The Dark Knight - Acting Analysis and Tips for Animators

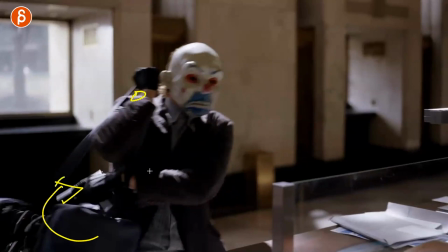And that weight, the turn of this, pivoting off of here, is going to now make the body turn, at least the upper body,
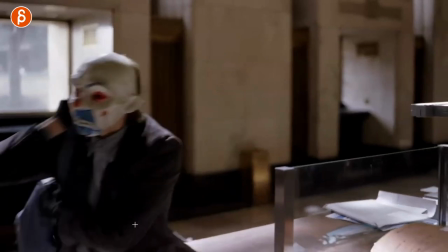because this is kind of connected, and to some degree also the root and the rest. so if you ignore that the character here is actually turning and taking a step
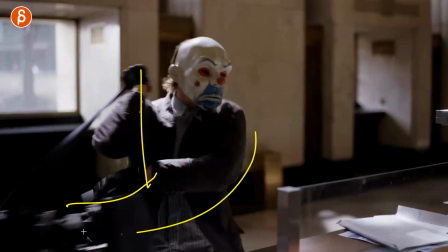just think of if you are holding a really heavy bag and you swing it around and all you're doing mechanics wise is this you're pointing this way
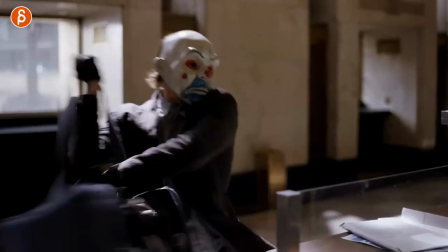and you turn towards camera but then your body stops and the bag continues you're going to continue to turn because at one point the bag is
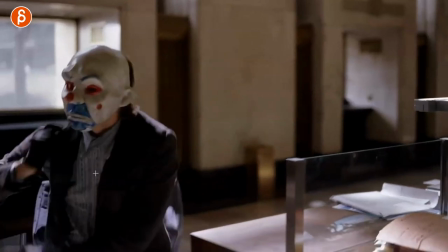going to overshoot it kind of drag turn your body around just kind of think of those mechanics when you have something like this interacting with the character and actually
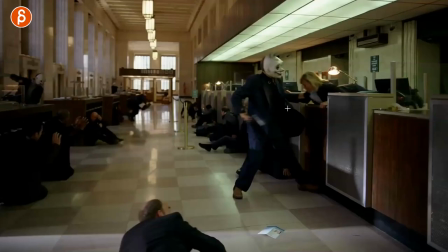again part of this whole sequence is this so here's the second part again not as heavy both legs are there it takes a couple steps here it's the same idea of pulling and the character will fall
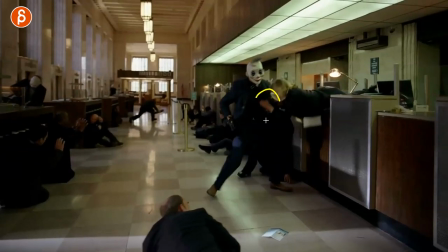but the difference here is that she holds on to him oh and it's
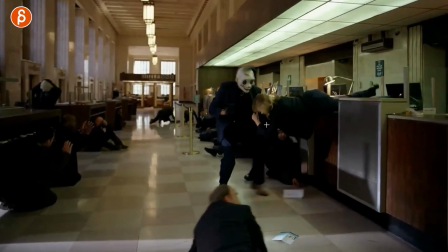this it's the other interesting part of weight is that
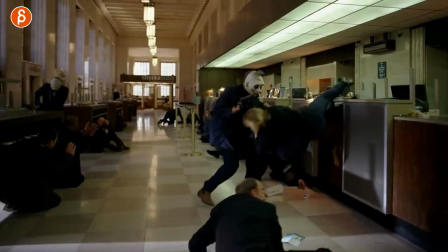she falls and And now that weight is dragging him down, so the sudden pull, you can see the reaction in the head and the body, and how he goes down,
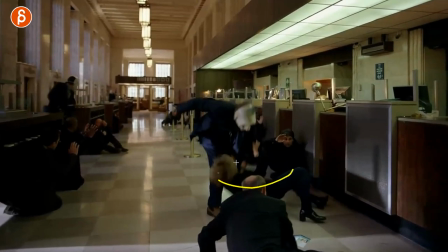he doesn't kind of let go, she's kind of dragging him down, they both hold on to each other.
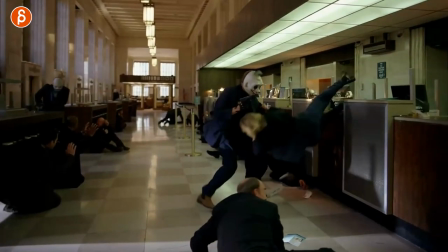I think this is an interesting display of weight as well, right, so you've got the pull, you've got the slide over, you've got the fall, interesting. So this time my dog opened the door, but then decided to come in, okay, and my little one helping me, closing the door.
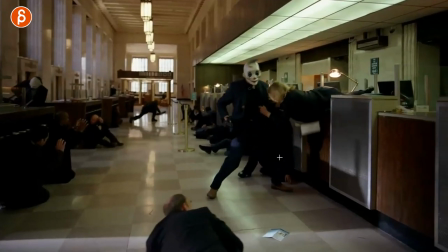Anyway, so going back to this, you have multiple examples of weight. You have a pull weight of him pulling her.
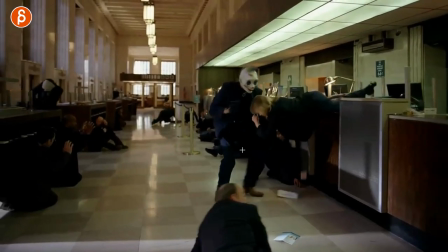You have the weight of her falling. And then the weight of her then pulling this character down.
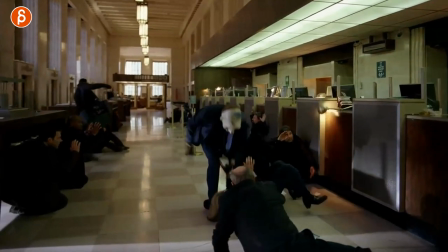Again, it's an interesting combination of weight display. And then I'm going to go back to this character with just this action here.
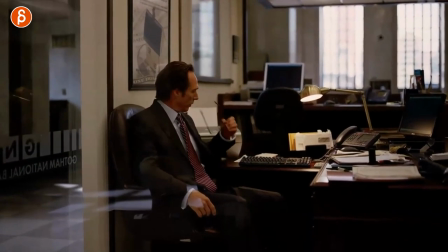And you might think of, really? Just this? Putting the glasses down? Yes, I love it.
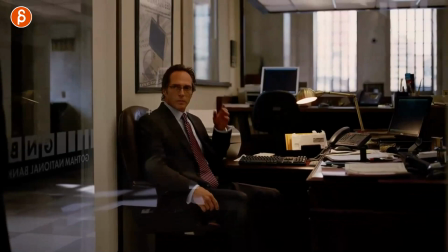So, why do I love this? This is his office. Yes, of course. but this goes back to having your character be environment and is this environment familiar or not so because this is all
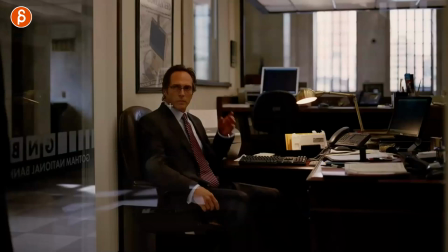his stuff he's worked here probably a couple years I'm going to assume anyway he's familiar he's very familiar with this so in a normal situation he would grab the
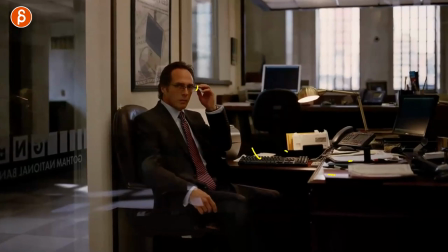glasses and just put them down anywhere if you would talk to someone a person is here that's it great drawing here anyway he would talk to this person he could easily grab those glasses and just put them down without looking because he knows where things are he's very familiar you can blindly do
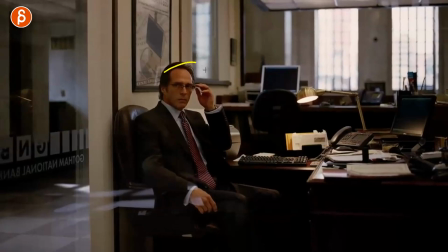things in the environment because you have muscle memory what he does though is he grabs the glasses and then looks why
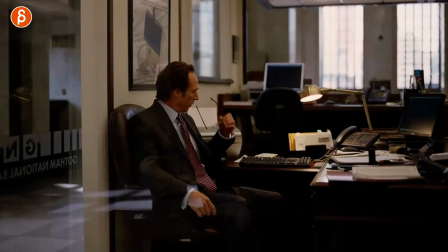does he look because he doesn't want to make a sound he doesn't want to accidentally put it somewhere because maybe he's nervous and then the glasses fall down and they make a noise and then people know he's here so he looks and decides i'm going to put them
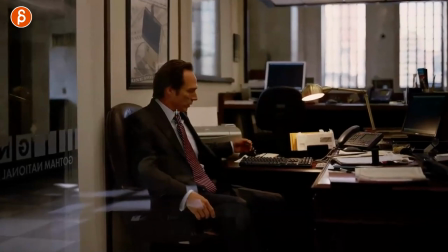here but he still turns away to look at what is going on over
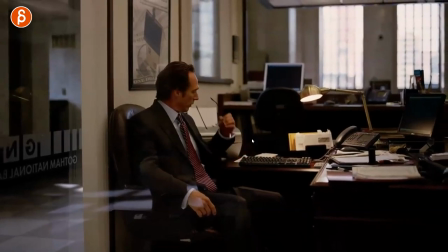there but but look at this turns the glasses what does he do he
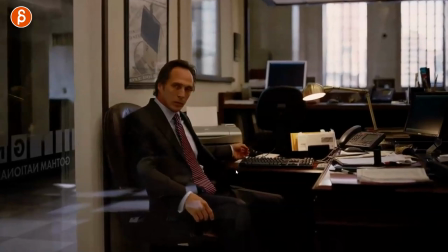puts down this side of his hand first then puts down the glasses i know i am massively reading into this and as with all of these analysis clips i'm probably talking out of my ass my whatever behind and i'm probably looking into things and seeing things that are either not there or the actor did not intend i don't care because i like this moment and i like my interpretation of it selfishly and that's what i'm going to talk about because that's what i'm going to use in you know potential future clips on my own
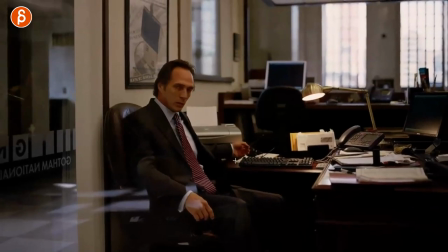so i love that he puts down the glasses with this first because skin contact to this is not going to be as loud if he looks away and then puts down the glasses there could be a situation where this connecting with this is going to make noise he
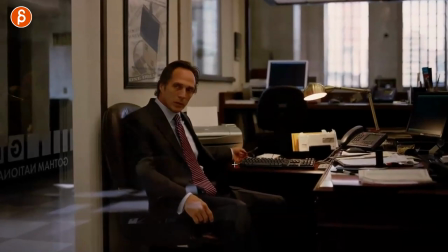doesn't want to have so putting this down first is the most quiet way and then he puts down the glasses because he knows the hand
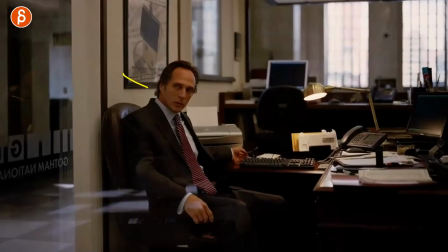is now on the table it's safe for me to put down the glasses mind blown i know this is an insane interpretation of
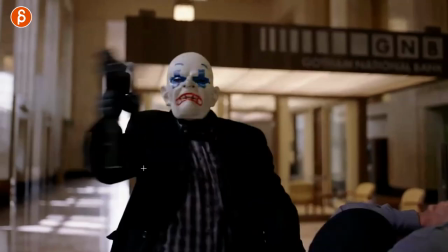all of this but i like it and i'm going to stick to it and actually staying with this character is this moment right so you got this guy going crazy
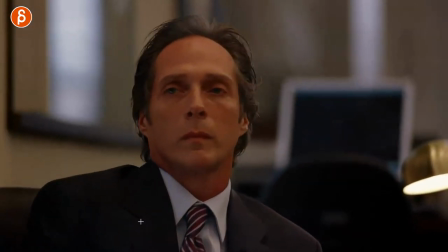here shooting shooting shooting turns around we got this moment here and then into that.
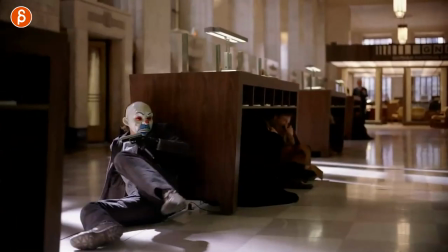So there are a bunch of stuff. Here I want to talk about something and here I want to talk about something. There's so much to do here. So why do I like this moment?
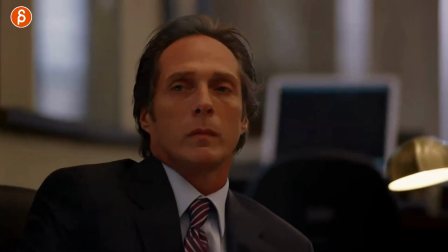It's because of the blink. Just this. So a couple of awesome things of him grabbing something off screen.
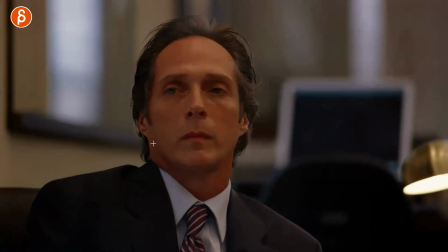You don't quite know what is going on and you have a specific look and blink.
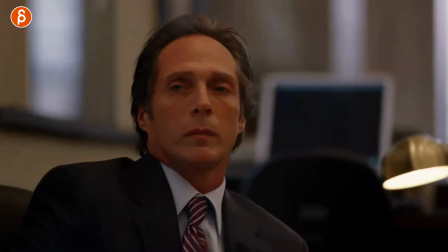Again, I'm going to go back to this. But as he does this, you're wondering what is he doing? Then you have a cool reveal of one,
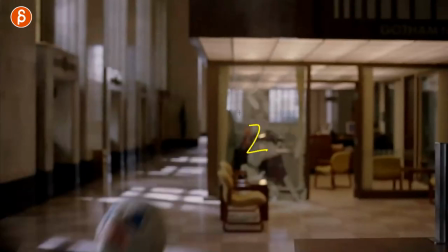bam goes down to the breaking of the glasses ta-da reveal he
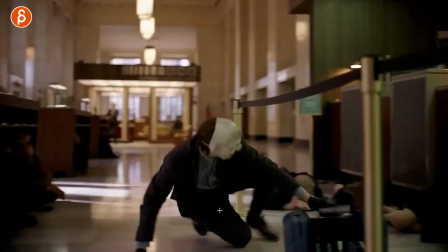has this weapon here and then as we continue here this is a cool not in a way a weight assignment but a cool body mechanics thing of him pushing himself with a nice
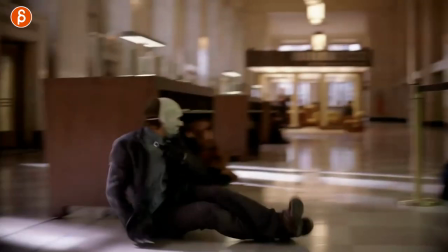extended pose here into a slippery environment which again is not seen too often in student shots where a character has more of
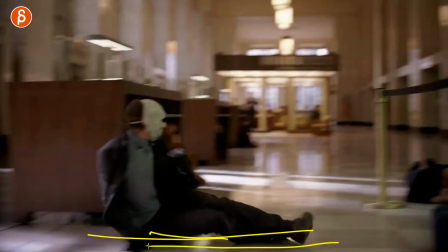an interaction with the environment so this could be something slippery something sticky something slippery onto a carpet so you can feel that bump so just think and think about that as
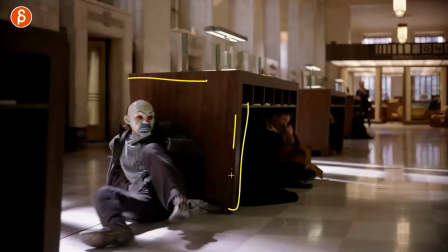you start a shot and you want to do mechanics and you are putting your character in environment again surface property how will you care to interact
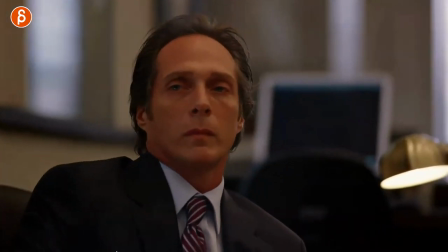with that and is this something cool you could use in your shop but it's going back to this why do I like this it's because he closes
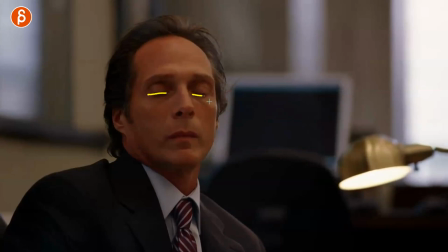his eyes here one two it's already kind of closed so that's one two three four
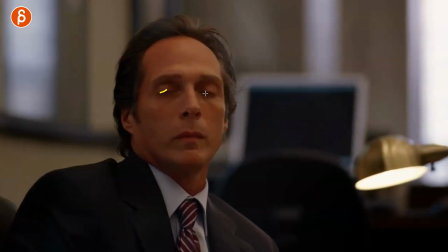it starts to open but still four frames and then we can see an opening and then he opens his eyes slowly when he's in.
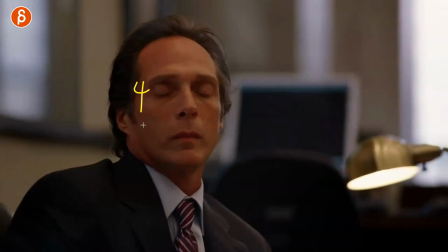So why is this, at least to me, important? Four frames instead of a quick blink of one frame.
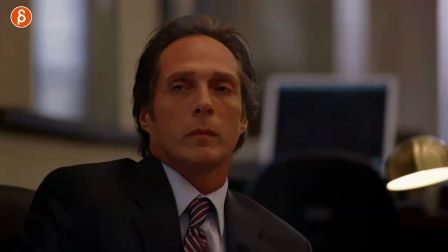It's because with this, to me, he sounds, he looks relaxed.
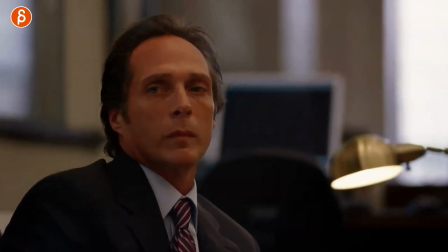He looks confident. He doesn't look stressed. And this is only because I'm annoying my students all the time about every single frame counts. So if you're blinking, if I'm turning around and there's something crazy happening and I'm going like this, that's fairly alert you can go like this and you might be really nervous and Processing a bunch of stuff, but if there's crazy action you're going like this That's either you don't care You're not bothered by it. You're fairly confident about what you're going to do So even down to blinks as an animator you have to think about every single frame Do I blink for one frame two frames three or four? What does that mean? How will my character come across and how will the audience interpret that and the conclusion of the sequence is this here?
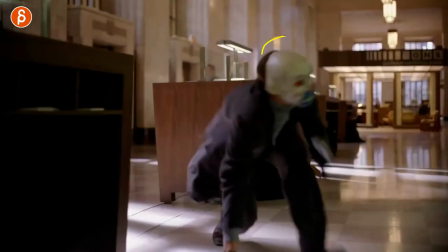So as he continues to shoot this guy, there are a couple of things. A, I like because of the mask. He has really exaggerated looks.
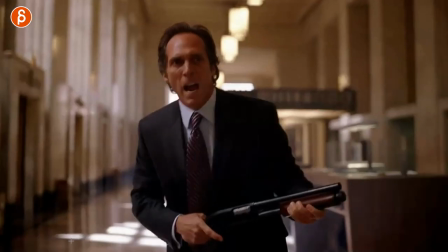You watch this here. Looks around. Then you have this moment. We get back to it.
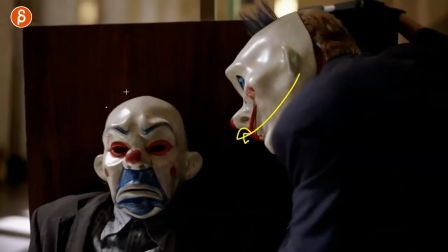Let's go back to the mask. And you have this here. He asks him something. And look at how he looks at him, looks up to think, decides, and says yes. Like, it's very exaggerated because of the mask. And this is kind of cool. I like this. It's very animated in a way.
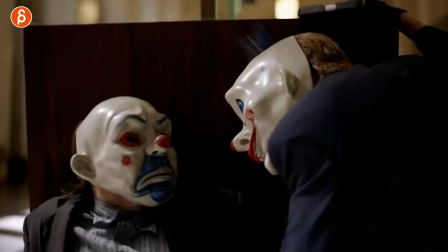And you can also use this maybe as a shot. This character does not have a mask. You can do profile lip sync. and now you have a character with a mask and just think about that how do you really communicate without the
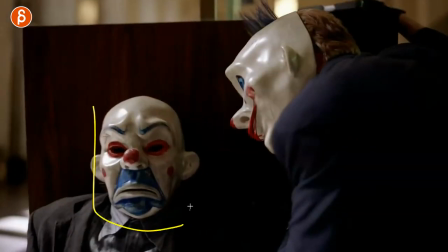help of eyes there are no darts there's nothing in the mouth the static face and it's all about body language in terms of what the head is
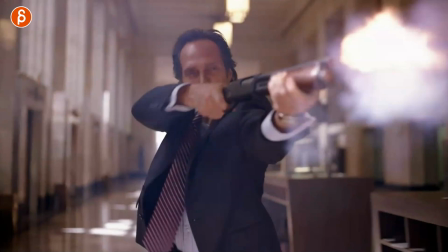doing i think that's kind of cool going back though is the beginning here so as he shoots him and he misses there's this moment
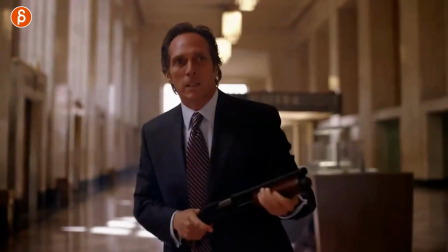ah he does this this goes to me in the category of pantomime
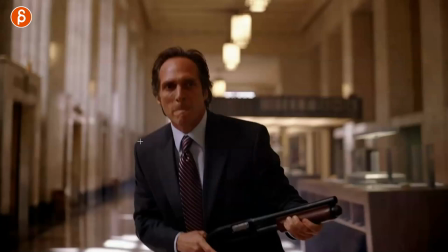a lot of times when animators do pantomime they basically have a character and it's kind of
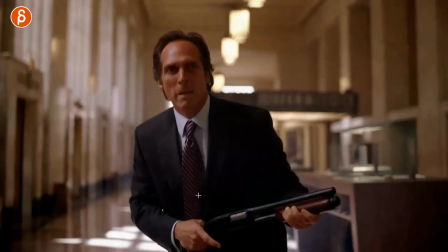like a closed mouth situation all the time where there's you know whatever ground your character does something
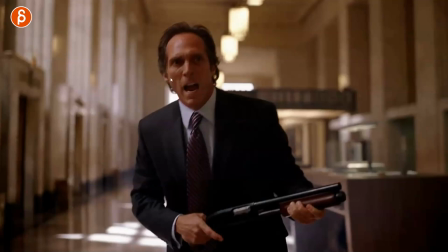pantomimes around and that's it definitely some movement in here and some facial expressions but you rarely see